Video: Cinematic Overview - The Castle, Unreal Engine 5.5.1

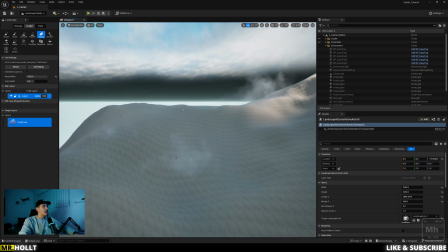This is really just sculpting the landscape, making it large, and then flattening out a top surface for our castle,
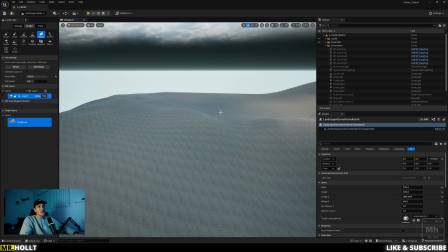which realistically we didn't even need to do considering even if it clipped into the castle, it's not like you see it because the trees block it off. so once I was done with the landscape
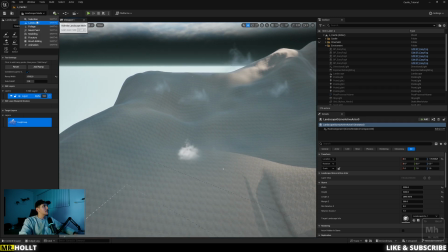the next thing I did was just focus on kind of keying
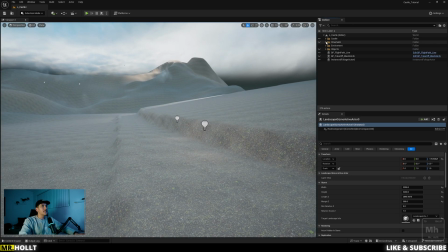up our shot so before I did anything I added in our camera actor
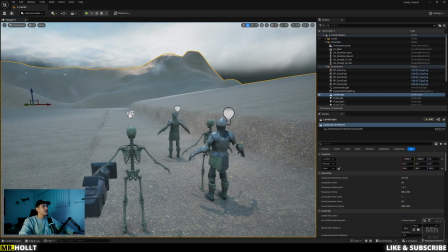uh as well as some actors um in this case I didn't start with our skeletons and our uh I guess undead army
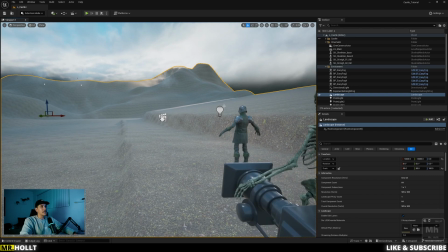um I started with just a mannequin kind of set up actually exactly where uh
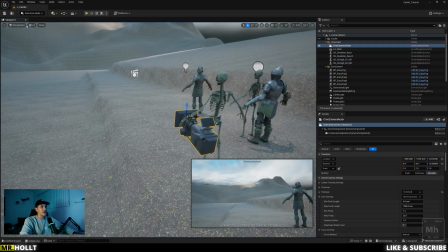this knight is along with the camera and then kind of just landed on a good shot to begin with after that it was all about
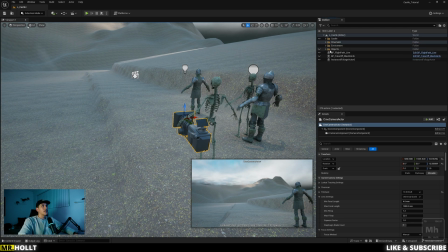bringing in some objects so in this case all
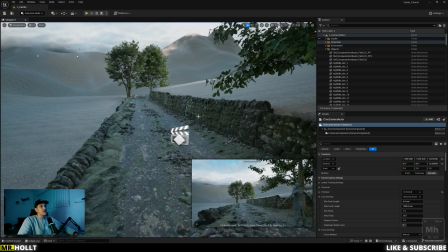of this path is something that was like self-designed and i knew that the path since that's gonna be the main focus that kind of had to have the most
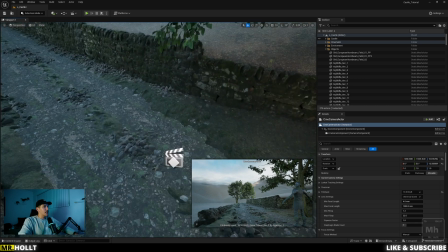detail um so i took some time to kind of lay out a path with
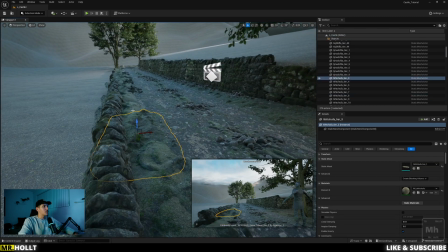some rocks uh some side uh kind of undergrowth stuff like that that made it still seem like it was a knife rough road
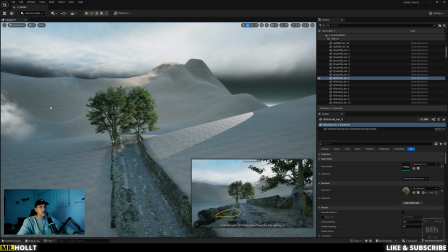while also adding in some manually placed trees now once that was done and
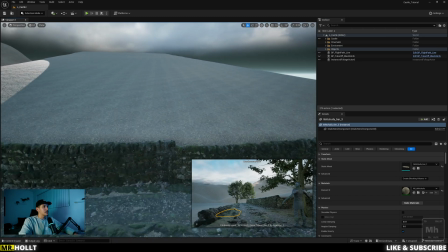i then probably also sculpted this landscape just a little bit so it fit this wall perfectly
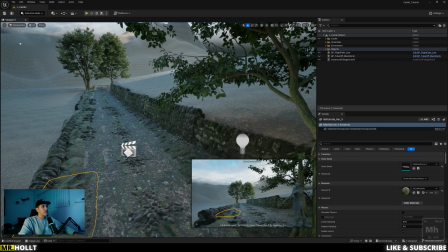um but once that was done
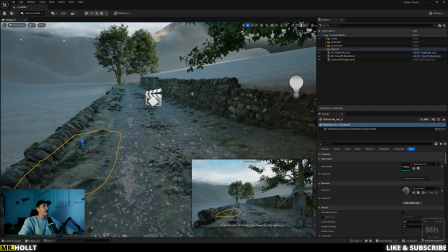i really just focused on the foliage and the foliage really brings the entire scene to
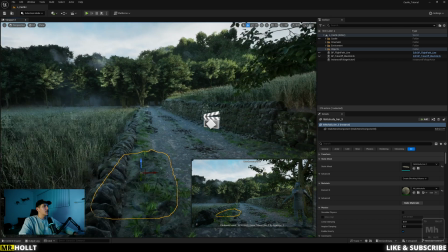life so once i turn on the foliage this was really just using and i can actually go
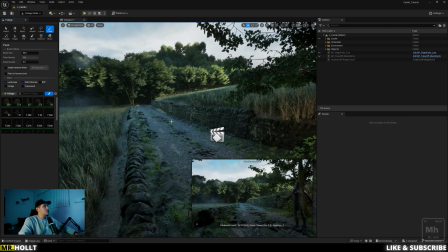into the foliage this is really just using the european horn being set for the
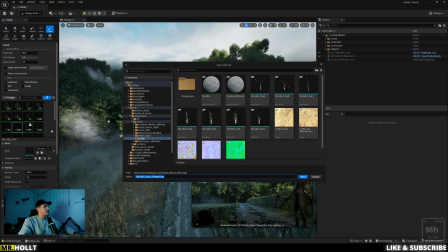trees and then in the background i used wheatgrass as
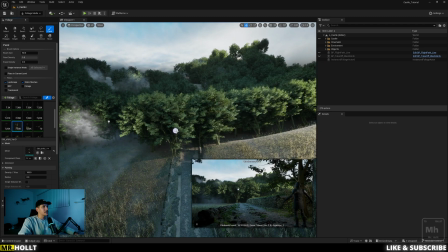well as another grass that actually isn't wheat grass but it looks similar so if i zoom
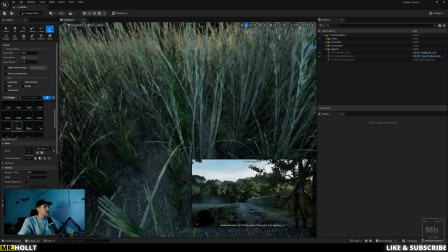in you'll see there are some green grasses in here
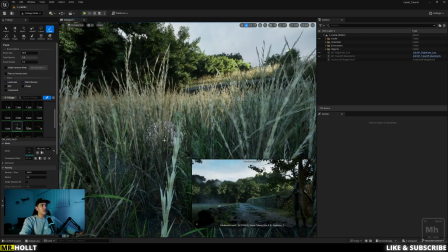on fab it wasn't actually labeled as wheatgrass but i kind of liked the mix instead of having
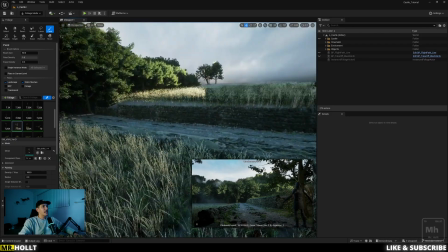it all be one color so i added in kind of a mix of
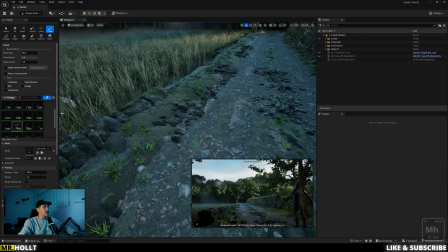different grasses in here and then finished off with just some weeds for
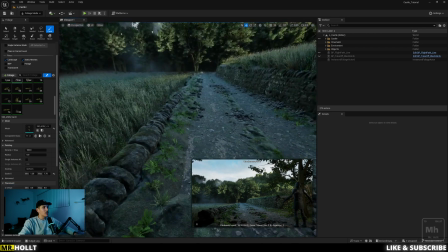our actual road throughout our scene which i do think kind of
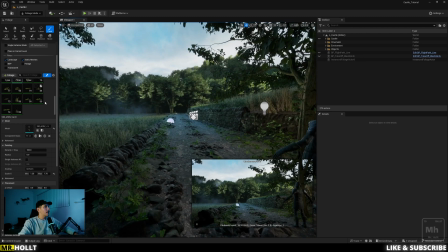helped bring everything together um and
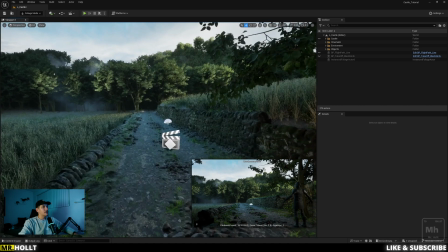then after all that it was about the castle so
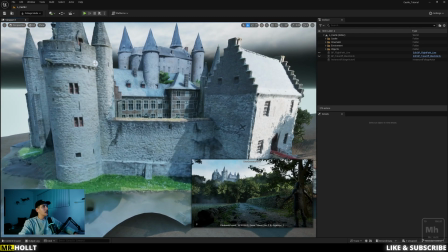castle set is pretty simple it's actually two separate castles uh if you look at it it's pretty low poly um nothing too
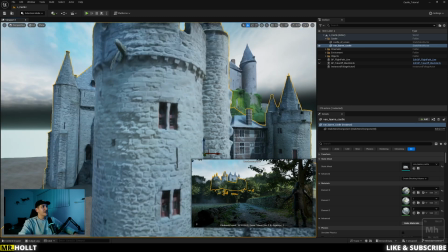special here it's actually like really low poly um but when you're far away from the castle it is hard to tell
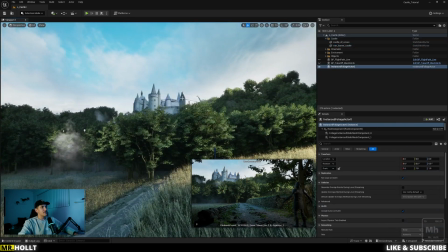i would say if you kind of look at the spires if you look closely especially to like this spire right here
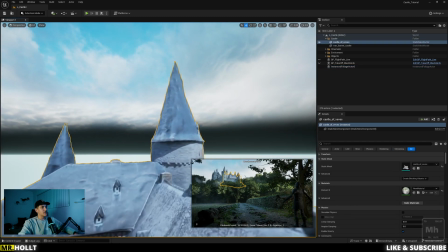it is very clearly kind of like wonky but again from a distance,
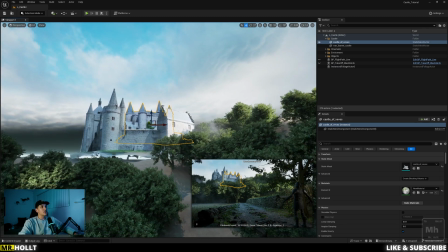you can't tell too much, which still kind of ties it all together.
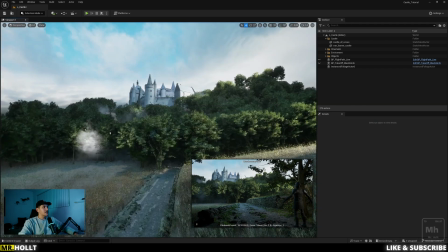So once all that was done, the next piece was really just bringing in a good environment.
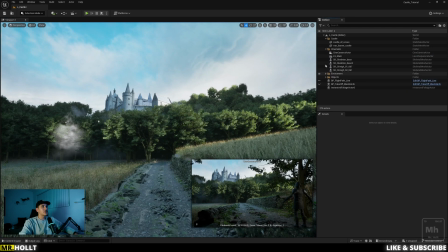So I used William Foucher's Easy Fog, if I can find it somewhere in here. So this is Easy Fog cards, which I actually really enjoy using.